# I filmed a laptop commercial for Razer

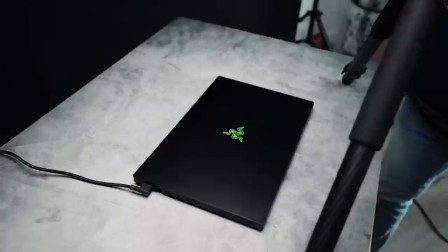[0:00]
Today we're shooting a commercial for Razor's Razor Blade 17.
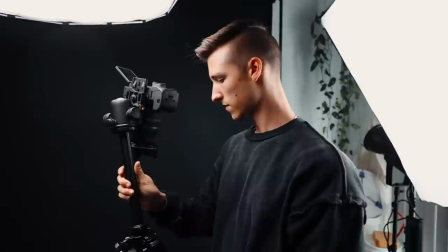[0:03]
I'll be walking through my entire behind-the-scenes process from start to finish and showcase exactly how I'm able to bring this commercial to life.
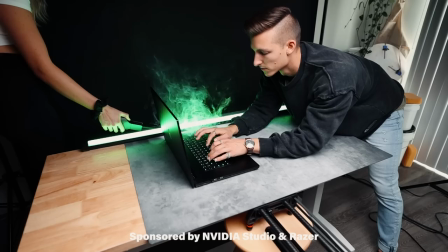[0:09]
The majority of this commercial will be filmed at home with a black background, green neon lights, and a ton of fog.
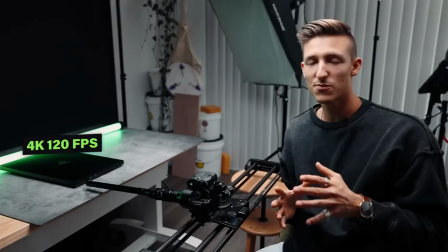[0:15]
We started the shoot off with a handful of probe lens shots which helped us capture some really creative angles.
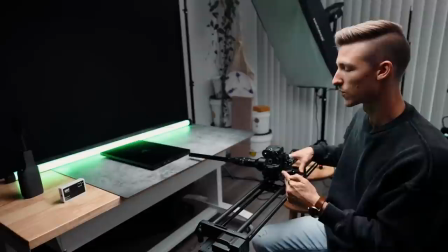[0:23]
The last probe lens shot looked really good so we're moving on to a few more probe lens shots.
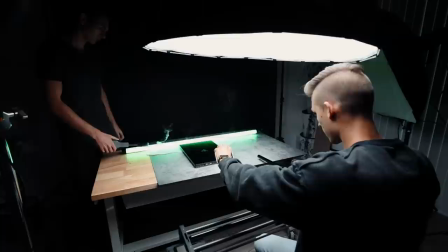[0:28]
This next one I'm really excited about. We put the probe lens on sideways and we're just going to do a nice pan by all of the ports.
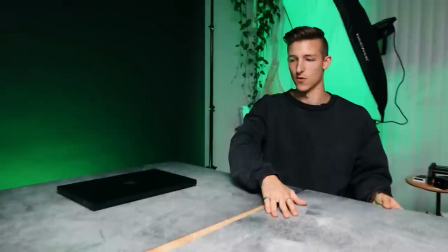[0:39]
So this next shot is kind of a little bit tricky. We're trying to kind of create a desk here.
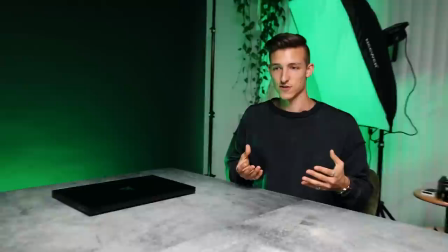[0:45]
We don't want to use the wood desk so we're using some v-flat boards. What makes this part tricky is that it's part of a transition and it will be the second half of the transition.
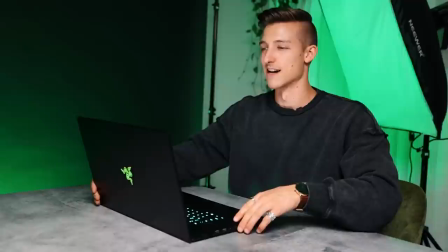[0:54]
The first shot I will be at a coffee shop and once I've opened up the laptop halfway it's going to switch into to this scene, which is going to be a dark night scene.
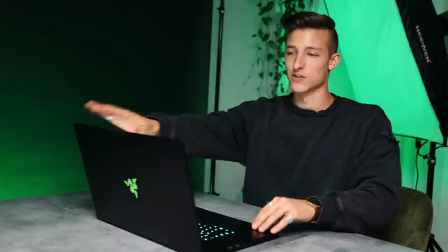[1:03]
And we switched the screen to just pure white so it lights up my face nice and bright.
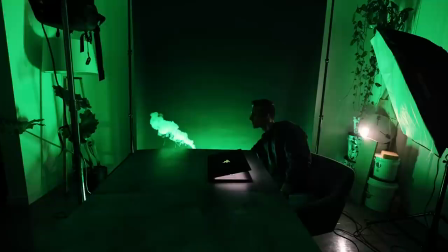[1:08]
So whenever I open up the laptop, it'll go from daytime to nighttime. Two, one, go.
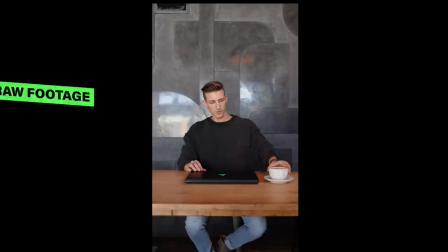[1:14]
We filmed this shot quite a few times at slightly different angles to make sure we had one that matched identically to the second shot. Then we headed to the coffee shop to wrap up the second half of the transition.
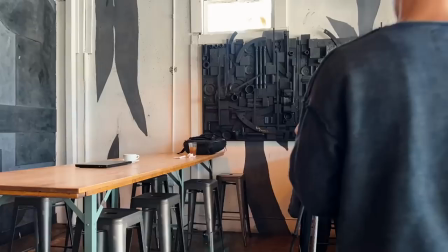[1:26]
We also captured a few intro shots to help our story flow a bit better. so the coffee shop scenes turned out great we just tested out the transition and it ended up looking just about flawless so super
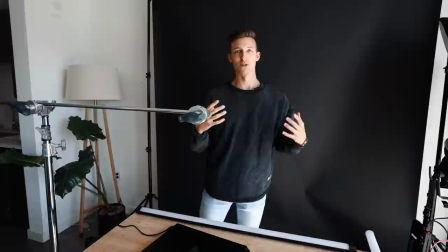[1:40]
stoked with that this next shot is going to be so dope I'm so excited for this one we just went out to the store and bought some fishing line we
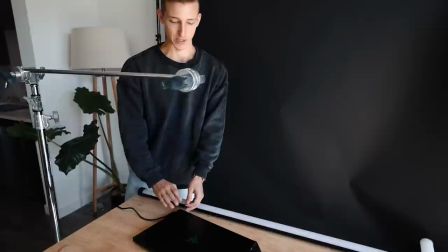[1:48]
got the darkest color that we possibly could this is like a dark green so on a dark black background it should just look invisible we tied it to the razor blade
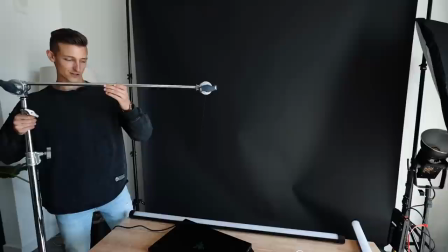[1:56]
17 and to the other end of this c-stand and you guessed it we are going to lift it up and do
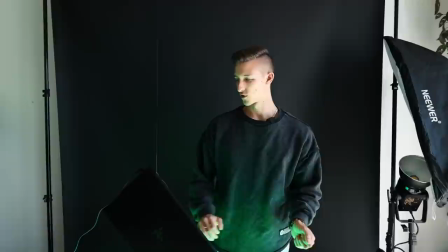[2:04]
some floating scenes we'll probably use another one of these nan lights light up the background green spray some fog in the
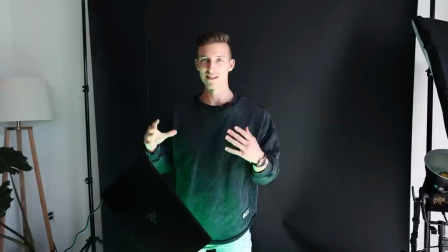[2:11]
background and kind of just give the razor blade 17 a little twist like that this is probably one of my favorite shots for this entire video this is one of the first
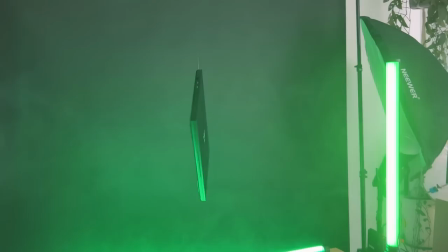[2:19]
shots that i actually thought of i think it's going to look pretty epic so let's do it so in order to pull off this shot we're going to need to mask out the fishing line.
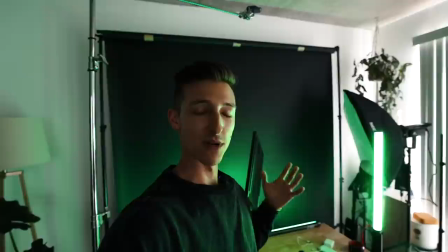[2:33]
We thought the fishing line would be dark enough that we could just light the scene properly and that it would just blend into the background and disappear.
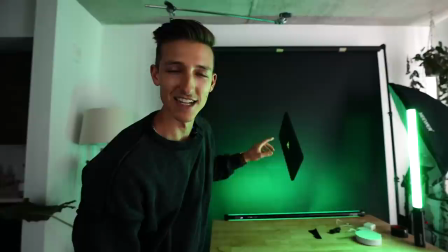[2:39]
But unfortunately, we really can't find a great way to light it without this bottom section at least showing up a little bit.
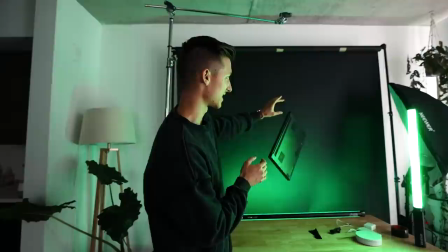[2:45]
It looks like it's floating in the vlog camera, but unfortunately on our main camera, you can clearly see the fishing line.
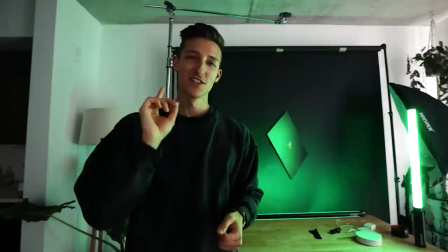[2:51]
We've tried many different ways to light it.
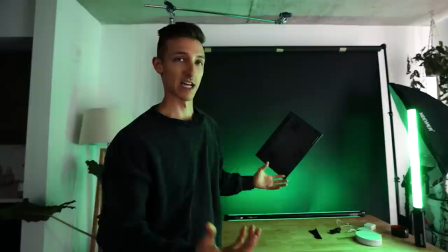[2:53]
So we're going to move to plan B, which is just light up the bottom with fog and try to shoot the scene before the fog reaches the top of the laptop.
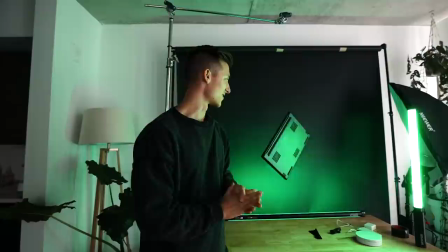[3:01]
That way we can still mask out the top half as there won't be any fog up there anyway.
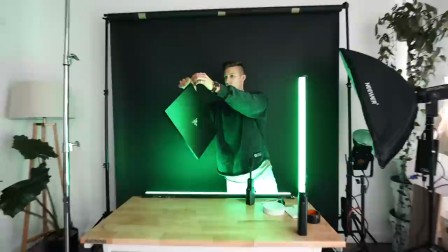[3:06]
So I think the lighting is all set up so let's go ahead and get started.
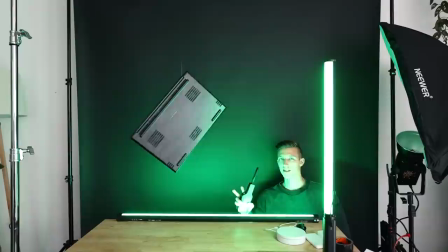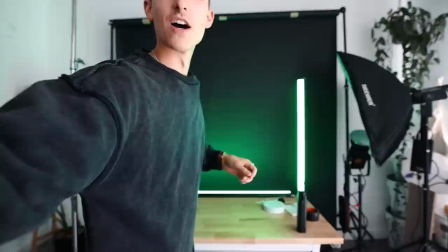[3:16]
Take two. Let's go ahead and do this.
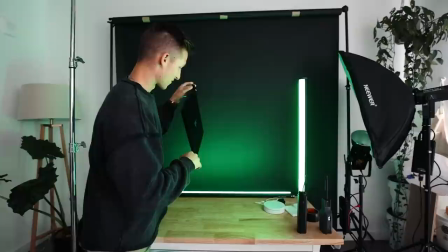[3:21]
Okay so that last shot looked really good but we forgot to turn on the Razer logo on the front screen.
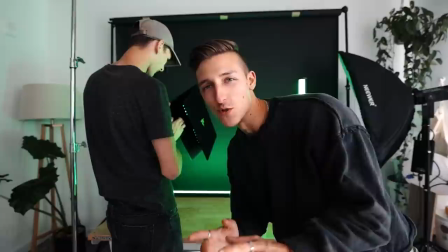[3:27]
It just looks so much better when that logo is bright green just glowing in the shot especially in a darker scene like this.
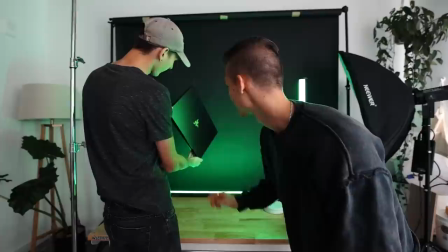[3:34]
Which by the way is extremely difficult to open this up and get the logo on. See, you just put a finger mark.
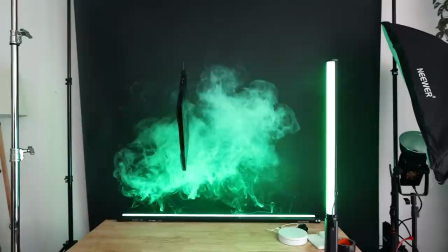[3:40]
Fingerprint mark, yup. I told you it's harder than it looks.
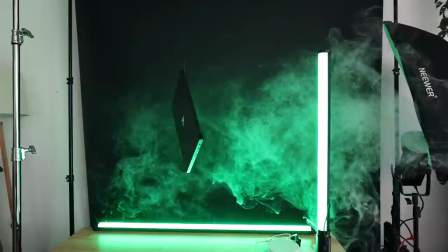Go, go, keep going, keep going. Stop.
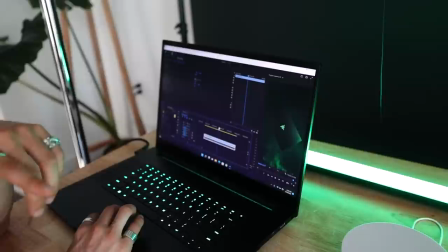[3:53]
Okay, so we're scrolling through the footage now. This shot looks absolutely incredible. I feel like it looks even better than I anticipated in my head.